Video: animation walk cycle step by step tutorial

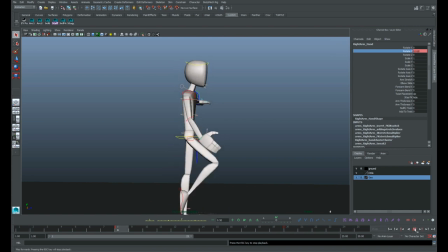Now we've got natural swing into the arm.
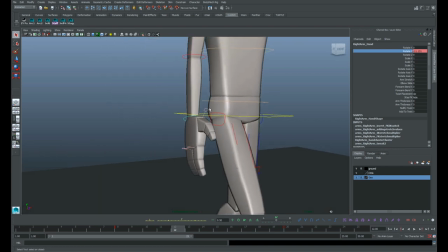And real quick, to some things that may be bugging you, is the fingers.
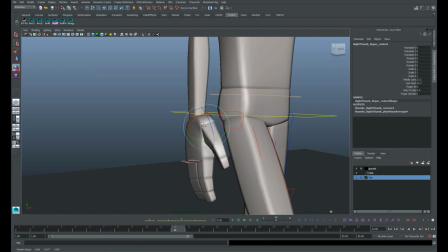We can just kind of give a natural pose to our fingers and put it in local mode and kind of twist this around just so that the hand is more relaxed.
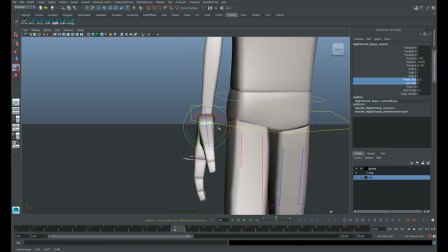I won't be keying anything, but this just gives us
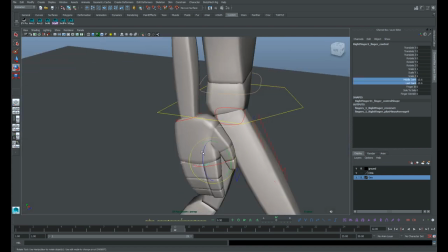a better, more appealing hand pose without us really doing any extra animation. That's the power of a nice pose, you know.
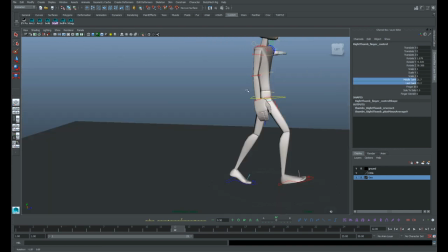You can see the level of detail we can start to get into with our animations when you're looking at things like that.
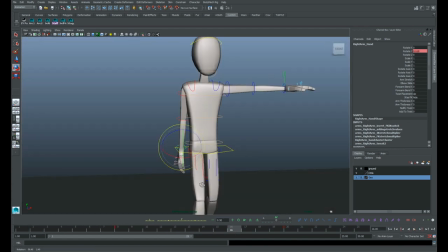But now the hand pose feels better. The thumb could use some work, but it's good enough.
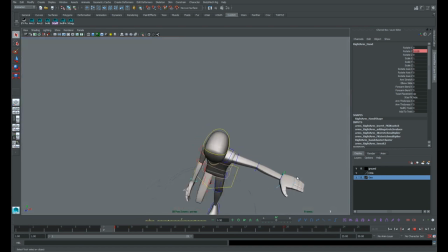It's not as obnoxious as this thumb hanging out and then, you know, that being just in a T pose.
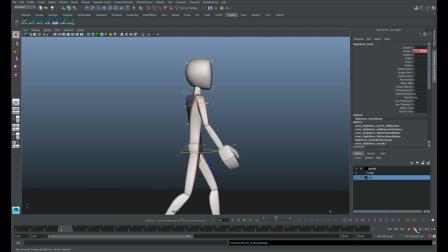Overall, our arm is looking good from the side view. There's a nice swing in there that took us, you know, no time at all to put in.
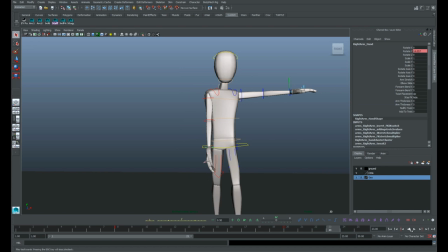But from the front, you know, if we look at it, it's wall smacking. It feels very rigid. It feels very stuck in one place. as it swings forward, you know, it's just kind of like this. Well, because we haven't even considered any of the roll and twist that's happening in our arms.
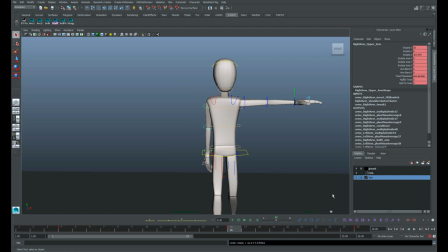So obviously we need to put that in there. A lot of walks forget to cover things from all angles. Maybe they think it's too complicated for people to hear, or maybe they don't know to consider this. But I want to go here so that you really think about how
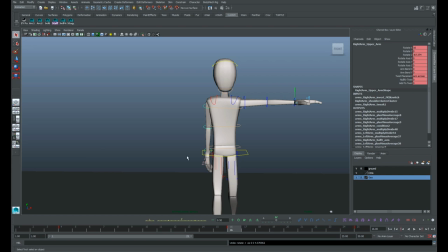there's rotation and movement in all of the joints from all angles. This provides the, you know, the really the most fluid movement,
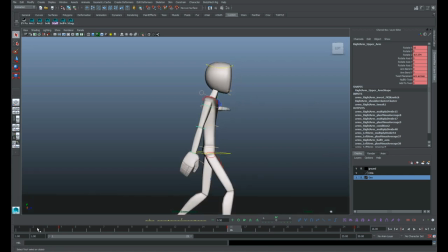and this will ring true even in our side view, because we'll get, you know, a bit of twist. We'll get the shape change that we'll see to make that movement more fluid.
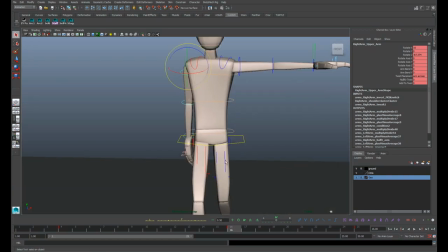A common way to get this to happen is to have a figure eight in the arm.
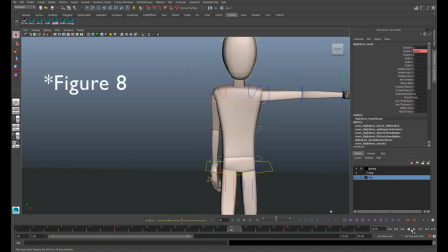So if we take the wrist here, our tracker will make this clearer visually.
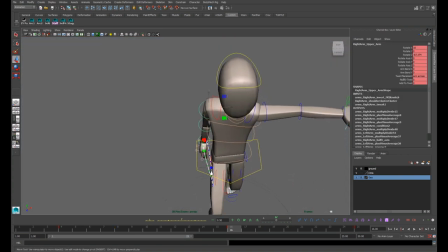So we can see the overall arc of the arm right now.
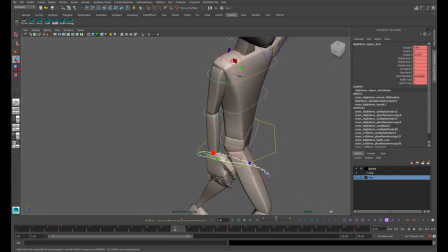It's just one, you know, big circle, and it gets a bit of a figure eight right now.
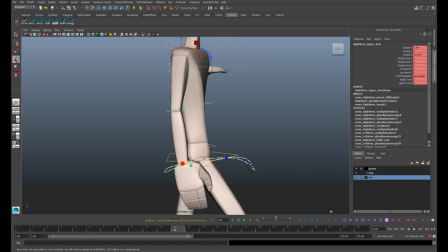From the side view, we get this loop back forward, and then it crosses over itself before it loops back, and that gives us a figure eight from this way.
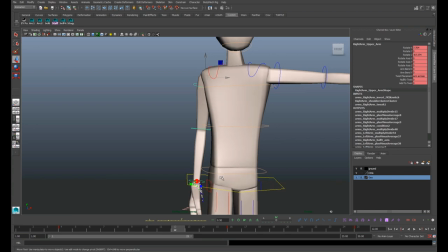But we also want it from the front. You know, we don't have a lot of depth there, and that will give us a nice fluid movement.
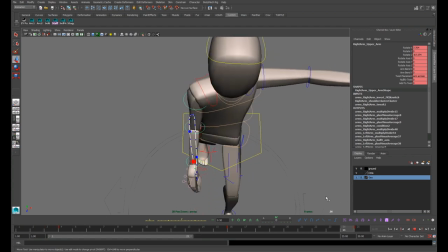We could get by with this, but we're going to take it to the next level.
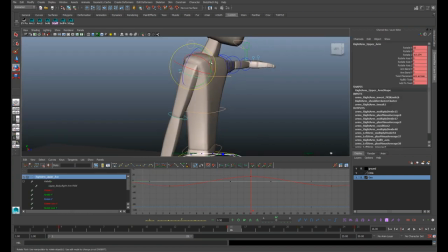So select the upper arm control again, and we will start with the rotation Z first.
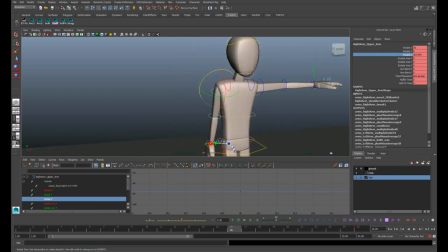Right now it's only got one keyframe on there, just for the down position of this.
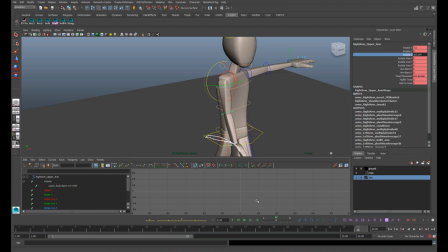We can delete it, and we'll go to frame 8.
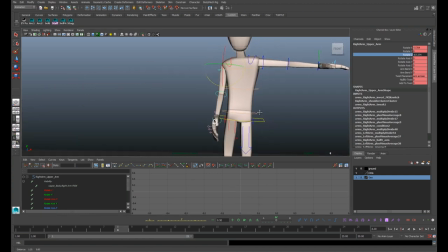So we know our arm in this position
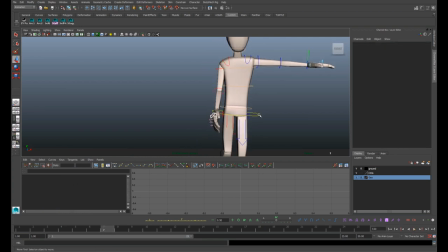is just one frame after the passing pose, you know, the farthest movement over.
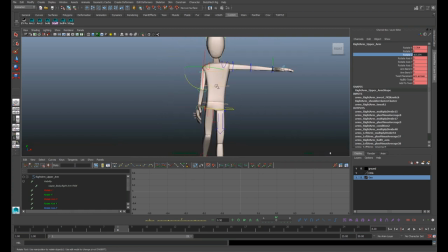So at this point, it's a safe bet that, you know, this will be a wider swing in the walk, right? As the arm starts to come back, it swings out more this way.
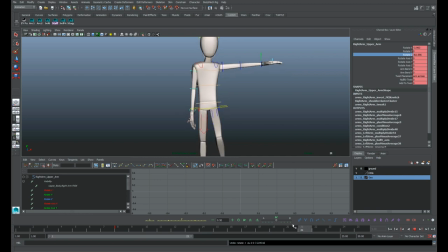And then we could say at the other passing pose, maybe that's the other point where, on, you know, on frame 20, it's at the widest point as it's coming forward again, right?
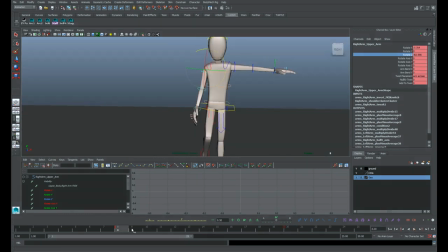It comes out away from the body. Of course, we can change this, but for now, that's where we'll have it. Now, at some point along halfway through here, we're going to want that arm to, you know, swing in as well, not just out, and that will give us a change, give us a real arc to the front view.
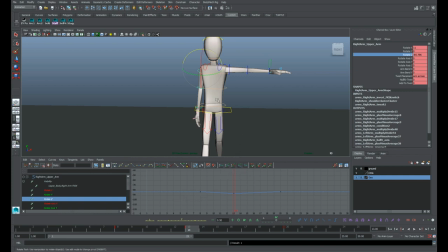And it's going to be something subtle, because what we want to be dominant is that swing forward and back.